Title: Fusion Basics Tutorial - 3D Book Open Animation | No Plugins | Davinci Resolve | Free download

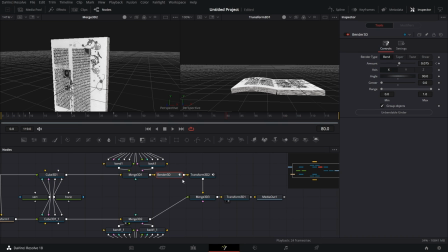991s
Great. Now let's go to Spline Editor. Click Zone to Fit. Select all the keyframes. Click on Smooth.
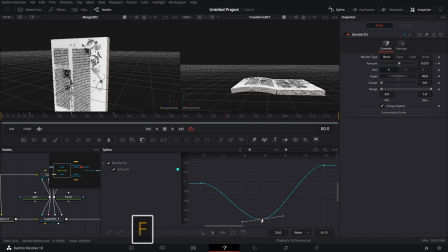1005s
Click on that, just that point. Press F on the keyboard. Then this point, let's drag this. Drag that handle down a bit. Something like that.
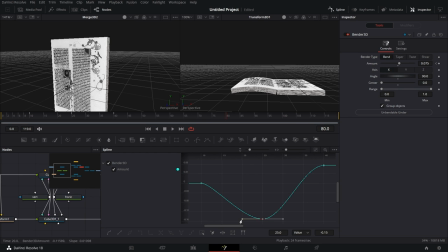1017s
And this particular handle here, let's drag this down like so, and that should be fine. So if we play that back, we see that. Great.
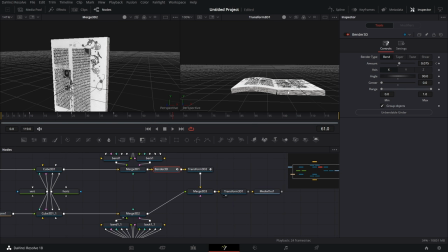1031s
So we are done with the book opening part. You could stop here and say we are done with the book opening, but nah, let's do a little jazz. Arrange that a little bit. Let's bring in a bender note here for the second half of the page. I want the book to shear a little when it opens, okay?
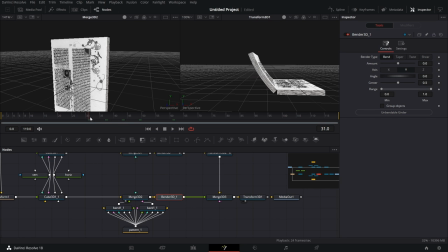1047s
So I'm going to go to frame 25, just about, I think frame 25 is a point, yeah, around this point. I'm going to go there, go to Bender 3D, go to Shear, make sure it's the Z axis, set that to 90.
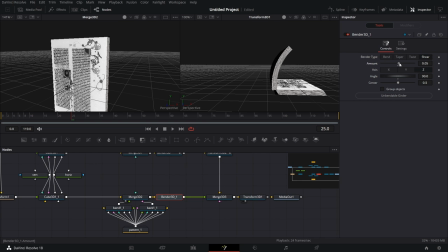1065s
Then I'm going to see how it bends there. I want it to shear that way, so I wanted to set it to 0.035. Appears to look okay. Okay, 0.035 works. So I'm going to go to frame 40, keyframe that point I just set.
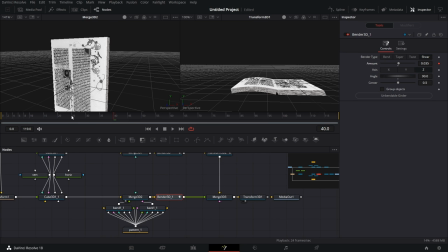1081s
Then I'm going to go back by to frame 25 and set that to 0. So if we play this, you see what happens. The book seems to be opening under the pressure of the other one. All right, guys, that's just cool, right? Okay, now let's move on.
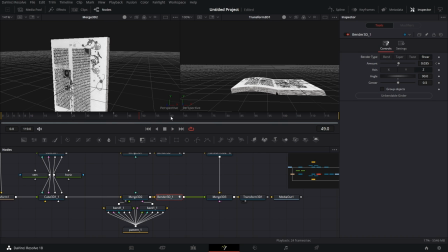1099s
It looks like it's just sharing on that one point. So I want the book to move, however slightly, to the left when it opens. So what we're going to do, we're going to simulate that movement a little bit. We click on this transform.
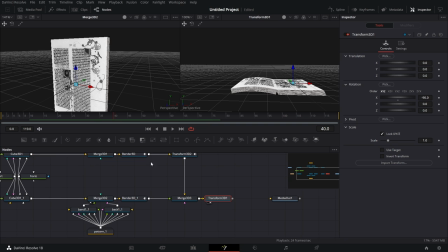1119s
And then I go to frame 25. And the X value, we keyframe it. And we go to frame 40. We'll move it back by
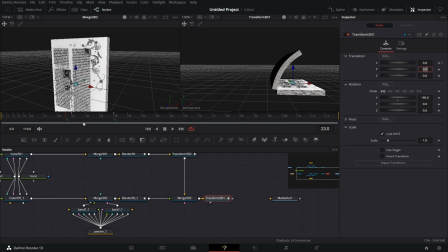1136s
0.008, minus 0.008. So if we play this back, it looks like it's moving right. Cool. Just a minor thing that makes it look as if it's moving right. Cool. Let's go to the spline editor for the bender and just select all the
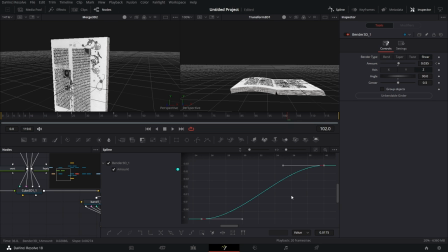1152s
keyframes by pressing Ctrl A and then pressing F on the keyboard. We go to the transform tool. We do the same thing for the transform. Smooth, and there we go.
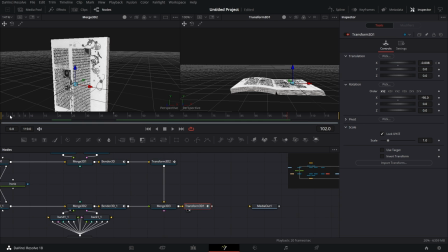1169s
If we play that back now, we see we have that. So you don't even notice the movement, but it looks organic. So we need to just add some flair to this. It's not just some book opening. There should be some one or two pages that just moves separately from that movement, right?
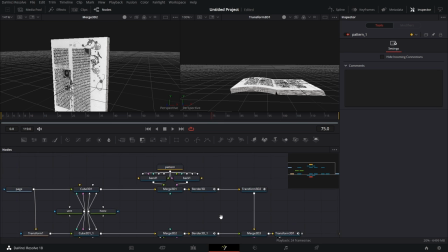1187s
So I'm going to bring in, let's just arrange things a little bit so it's a bit more compressed,
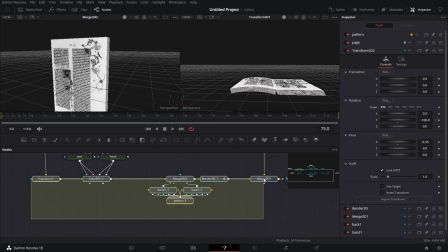1193s
and we can add image plane without moving up and down the note grid.
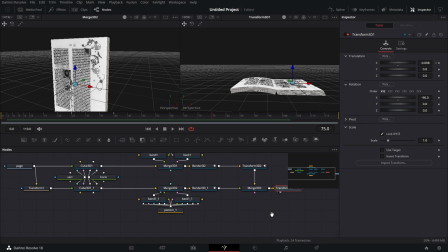1198s
Let's bring in an image plane. That image plane will be for the lower one. So I'm going to connect that output there from the transforms in the image plane.
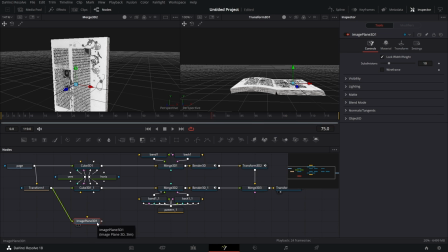1214s
Let's to this image plane, let's add a bender 3D node. And to that, let's add a transform 3D node. And let's connect that to this mesh 3D. So we see the plane there, it's so large.
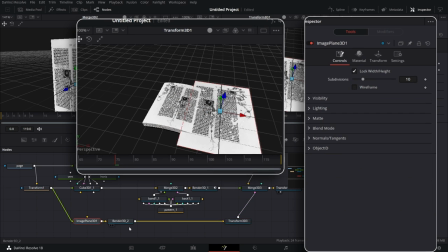1229s
First thing we do, we go to the image plane 3D, go to transform, go to scale, set that to 0.7. So it's the right size right now.